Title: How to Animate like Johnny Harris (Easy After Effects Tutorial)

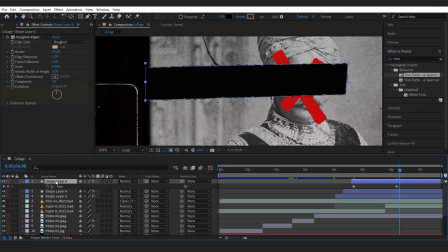Again, guys, I'm gonna post FX console in the description. If you want it, it's for free. You can download it. Let's reduce the opacity a little, so it's not too much on the face.
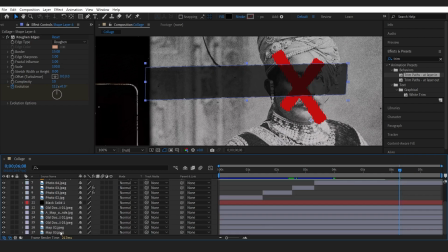Yeah, this looks good. Okay.
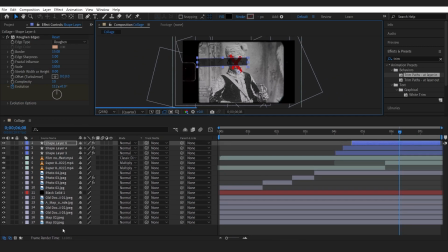Okay, I want to get rid of the image of this person now, and I want it to be a little abrupt.
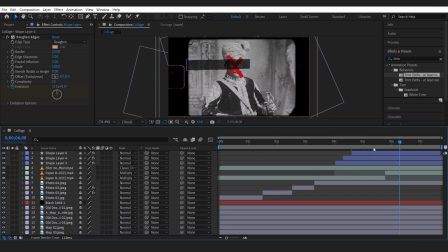So let's see. Should it be abrupt or should we just do burn effect? We can also do burn effect. Okay,
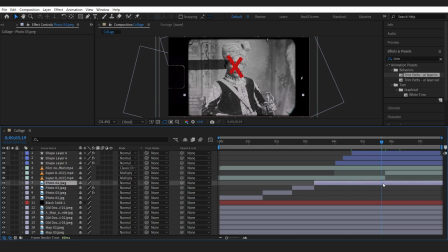this is the image. Let's split the layer. Let's delete it. Let's bring it back.
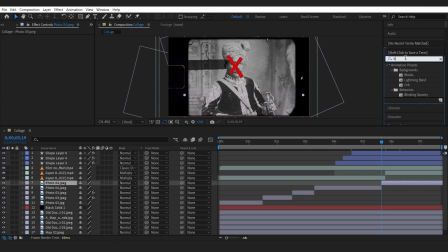Let's do the burn effect. I'm gonna search burn, CC burn film. Just add it right here. Add a keyframe in the start and a little, like a second, half a second. Add the burn effect. This is how it looks like. So it's basically a transition between the first layer and the second layer.
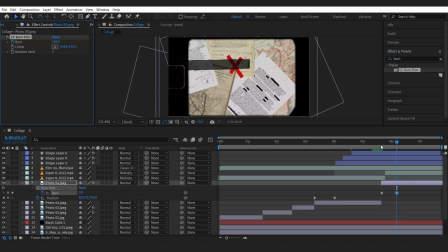So this looks cool.
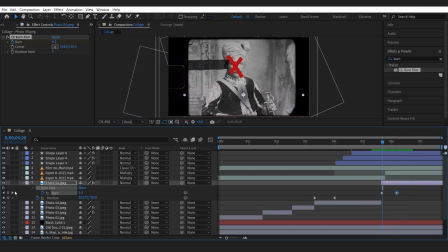Yeah, but I'm probably gonna reduce the opacity as we go along. Press T to change the opacity. Add a keyframe on opacity.
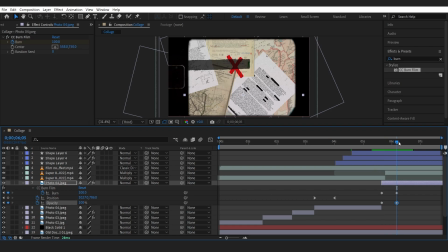100 on the ending. So let's reduce the opacity here. So this is how it looks like now. This looks good.
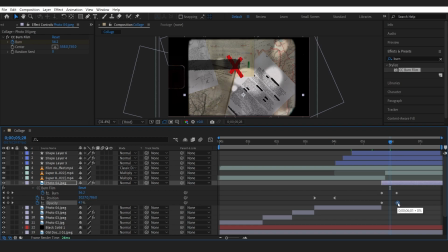Yeah, looks good. So reducing the opacity really helps. Otherwise, it's just too prominent, which we don't really want.
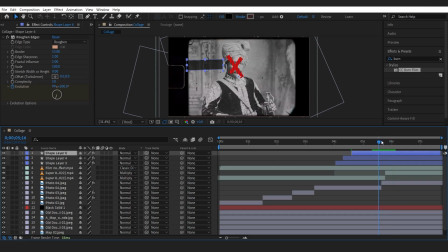We want things to be subtle. This is the shape layer. So what I want is when the image is changing, I want this horizontal marker to just change its size and be a little bigger than it already is.
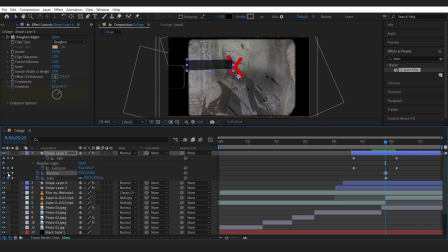So let's add keyframe on shape and position so that we know the starting point. And then right after that keyframe, like a couple of frames later, add another keyframe.
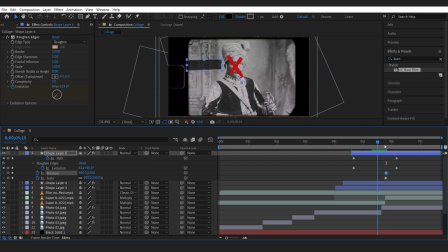It looks good, but something is happening on the left side, so we might need to fix the path.
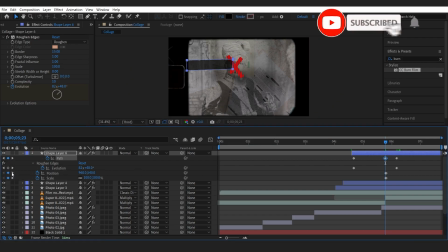Let's add a keyframe over here. Select these edges.
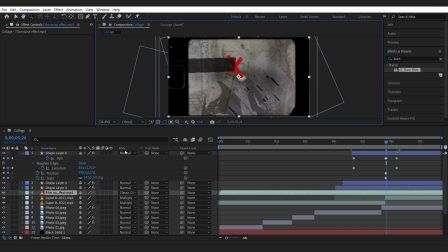Oh, not this one. Wrong layer.
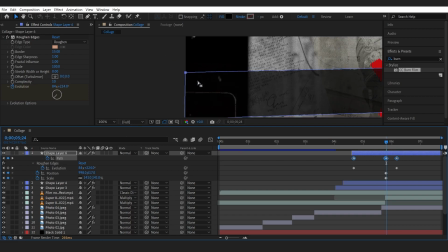Zoom in.
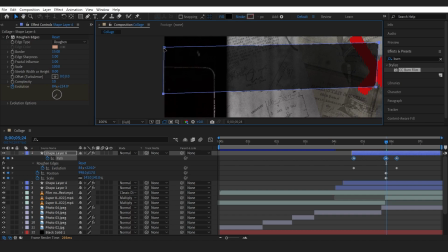Guys, make sure to subscribe if you've watched the video till here, and I hope this is helpful.
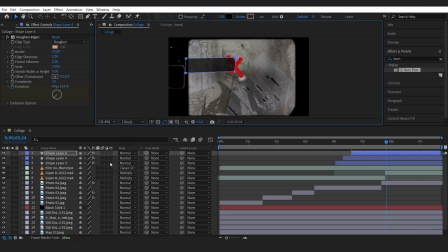If you have any recommendations and if you have any
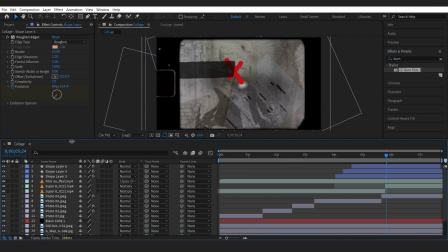tutorials which you want me to make, please make sure to comment and I will try to do my best.